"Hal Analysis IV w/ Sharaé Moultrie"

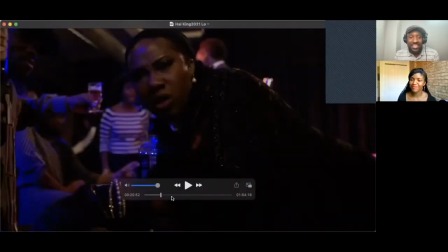476s
but i have to stop on this shot because this shot is so classic
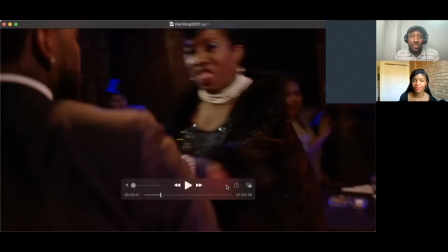481s
now this shot right here when he throws her on the table it's just become
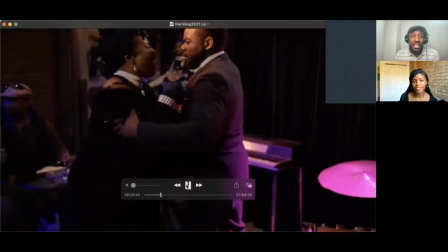486s
such an iconic shot for how king um it's so dramatic so
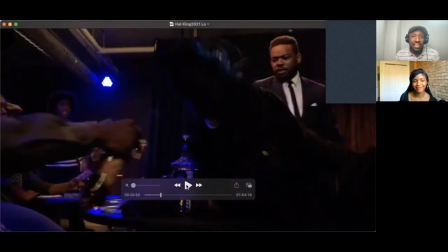491s
awesome that whole section here and this oh this is great this is great
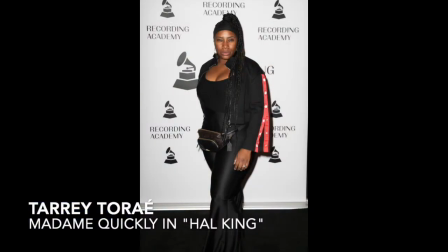496s
uh shout out to tari to ray for this too let's talk about i
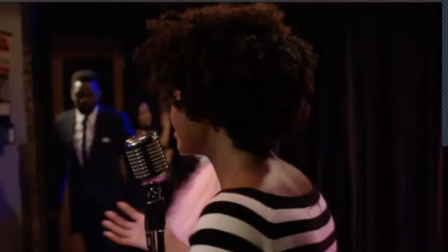501s
want to talk about your hair yeah that
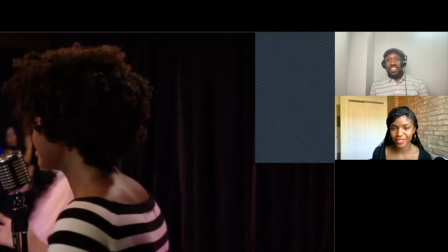506s
was a whole situation i think this was the first just like the first or second day we were shooting we had had a conversation about costuming and hair and stuff initially and i was supposed to wear a hat at first oh really for this scene yeah but then
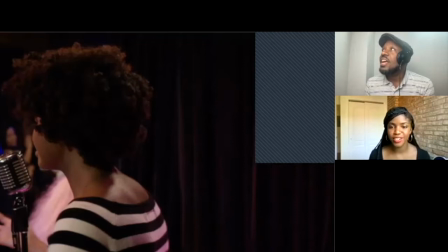522s
I think there was sort of a miscommunication or something where one person thought I should wear the hat and the other person didn't and the way my hair was it was hard for the hat to really like stay on anyway so I took it off and I showed Myra and he's like your hair looks great like that just fluff it and go out there yeah yeah yeah
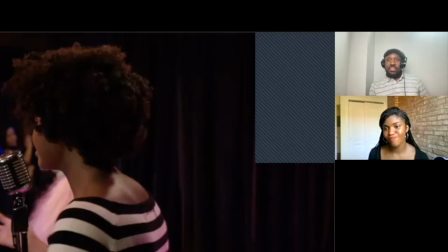540s
I think it was like a beret or something right it is in the script the script it says like young tomboyish 20s wearing a beret or something like that right right yeah I think it works it does work it works
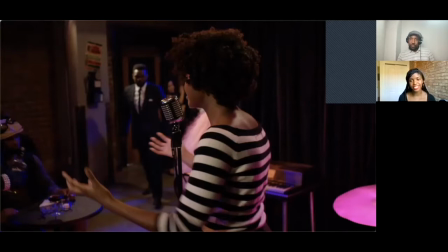557s
particularly because of you know her attitude and her the message that she's getting across you know this is obviously before Black Panther and all that stuff like that happened but I think it's a nice kind of tribute to it almost or yeah showing that that's the direction that the world is going to go
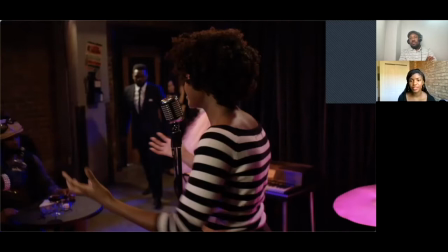573s
in you know embracing who we are 100 percent in our look and in our voices there's also earlier before this and
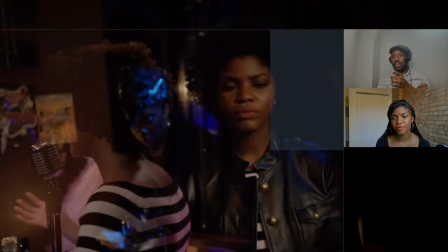582s
we had we had to work it out too um but you come in with a leather jacket on and then we shot
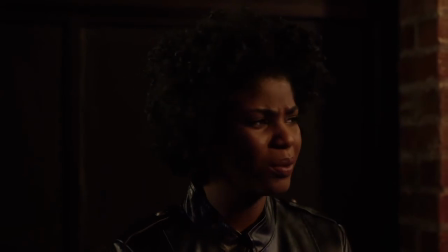590s
you like taking it off i don't even know if that made into the film or not but i don't think so um yeah because because then we started shooting this scene
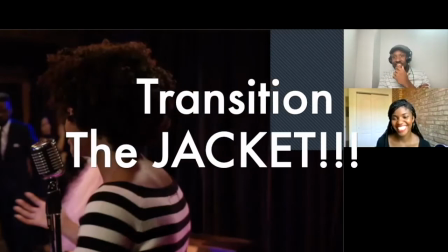598s
and you didn't have it on it we're like oh we gotta transition the jacket you know um but it was enough time
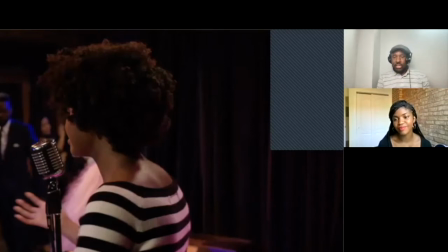606s
in between is like you're coming in here and it's a whole nother scene and then we see you again so um but yeah that the black panther thing like one of the things in my mind was like okay well two things number one is that cat would technically be would grow
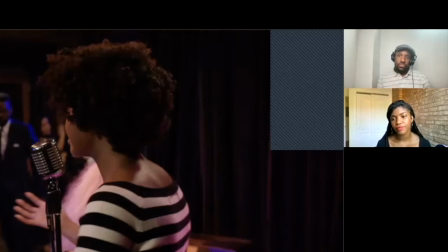622s
to be a black panther because if this was in the 50s and let's say she was 20 20 or i know she was still living at home with her dad so she might have been like yeah yeah yeah so you put you put you put 10 years on her and you're in like 69 and she's a black
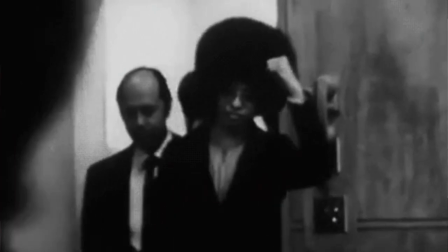639s
panther you know what i mean so but the other thing is this
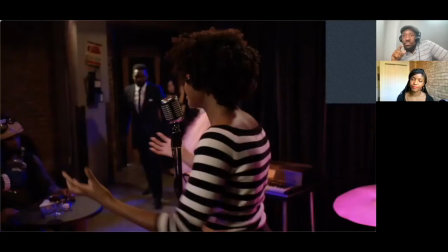644s
because i remember there was a these these reviewers that were like okay i don't know
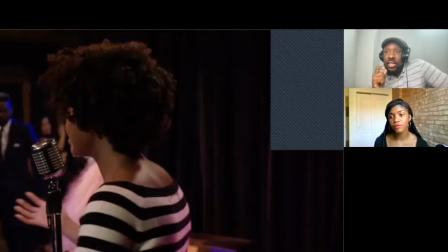648s
what time period i'm in and i never intended on how king to be in like one specific time period ever really no no i wanted it mostly to be
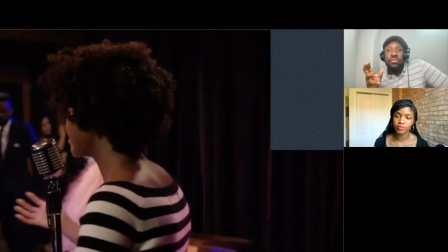662s
50s ish with touches of things from other eras